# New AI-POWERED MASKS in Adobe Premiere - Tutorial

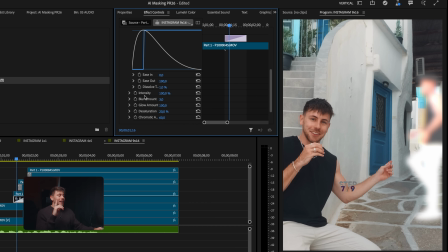(4:07)
To let's set it as low as possible to 1. And one last thing, I just realized the glow is too much. So we just keep it inside like this.
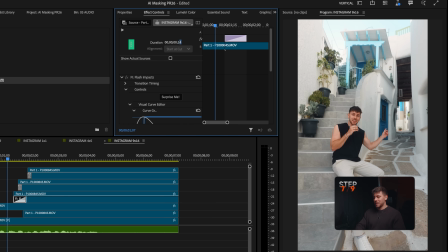(4:22)
That's cool. Let's just set the duration to like 10. And that's it.
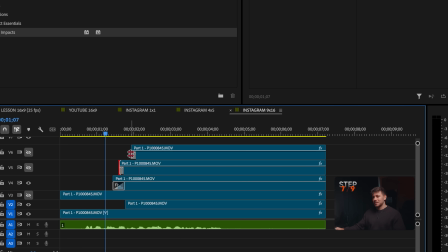(4:28)
We can just copy it and then paste it on all our other clips. Look at this. This is a little bonus because you can make it look even more realistic and this is a huge level up of your videos.
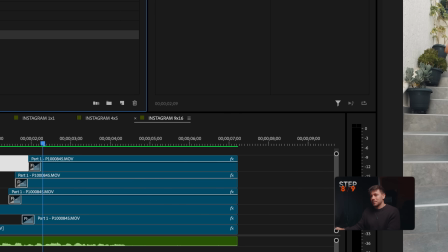(4:45)
So what we're going to do is we're going to create an adjustment layer, put it right here, and now we're going to add 2 effects.
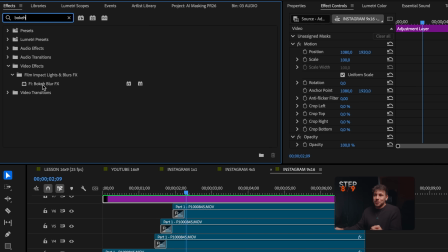(4:53)
First, the bokeh blur. Now these effects are going to use lots of performance. So don't expect anything to run super smooth from now on.
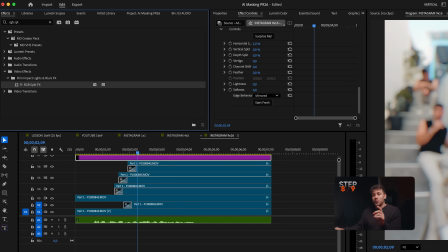(5:04)
Both effects are here. And now what we're going to do, we're going to use the ellipse mask right here.
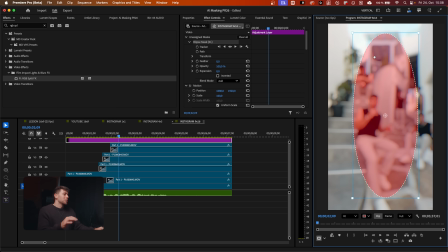(5:12)
And we just draw a mask first. Because my goal is, you're going to see, that the effects that we just applied will just be visible on the corners, on the borders.
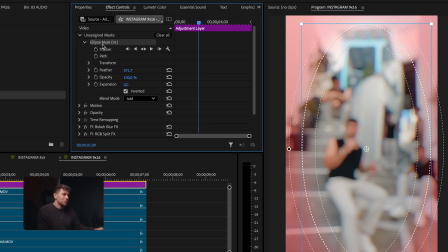(5:23)
So we invert this. And now all we have to do is move the mask to the opacity.
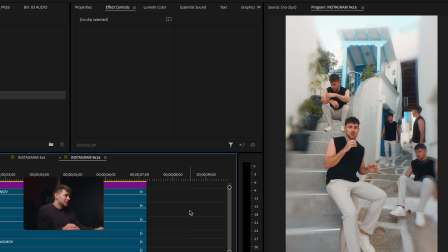(5:28)
And you see, the effects are only in the corners now. Of course, it's a bit too much. So for example, for the bokeh, I would definitely go for 10, maybe 15.
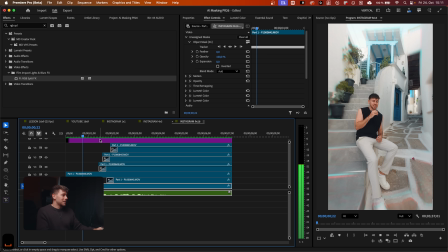(5:41)
And then I just pre-rendered it. And you see effects like this really combine all the clips together and make them visually fit together. Now let me show you how you can use the new masking tools for color grading. This is a shot from Greece that I like a lot.
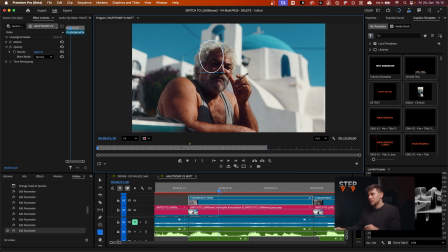(5:58)
Let's use the ellipse mask tool on this. So we just draw it like this, increase the feather. And now look again how good the tracking is going to work. And how fast, especially.
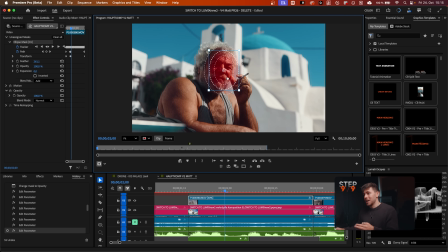(6:12)
You see that? And what's really cool is we can now move the mask without destroying it, because in the previous Premiere Pro versions, if you moved a mask, it would only move this one keyframe and all the other keyframes would still be at the old position.
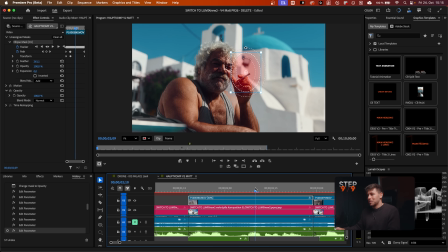(6:26)
Now, if you move it, you can see the mask will stay at this place, which is really nice. If you just want to move it on one frame to just fix something, you can switch to frame and then move it.
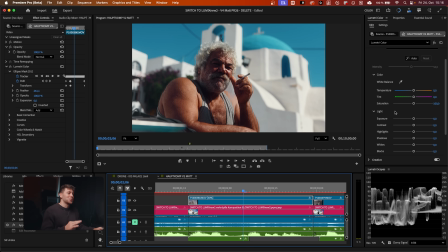(6:38)
I go to the Lumetri color, and what's really funny is if I just adjust something now, it will automatically move the mask to our Lumetri color effect. So we can now use this mask for color grading.
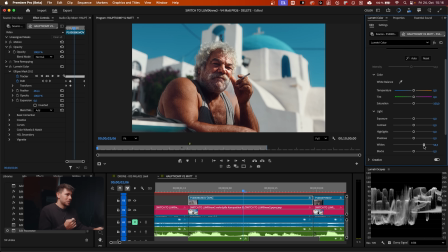(6:52)
And I just wanted to make his face a bit brighter. So you see the before and after, it's very dark. And there you can actually see him. You could also invert the mask and make a vignette completely around him. But this is such a great effect. Actually, there are many more color grading features that you can use with these new masks. So if you want to see more, make sure to subscribe and also to join Create Beyond to learn Premiere Pro from start to finish, to become an editor and build your own life around content creation. Leave a like if you like this video. Happy editing.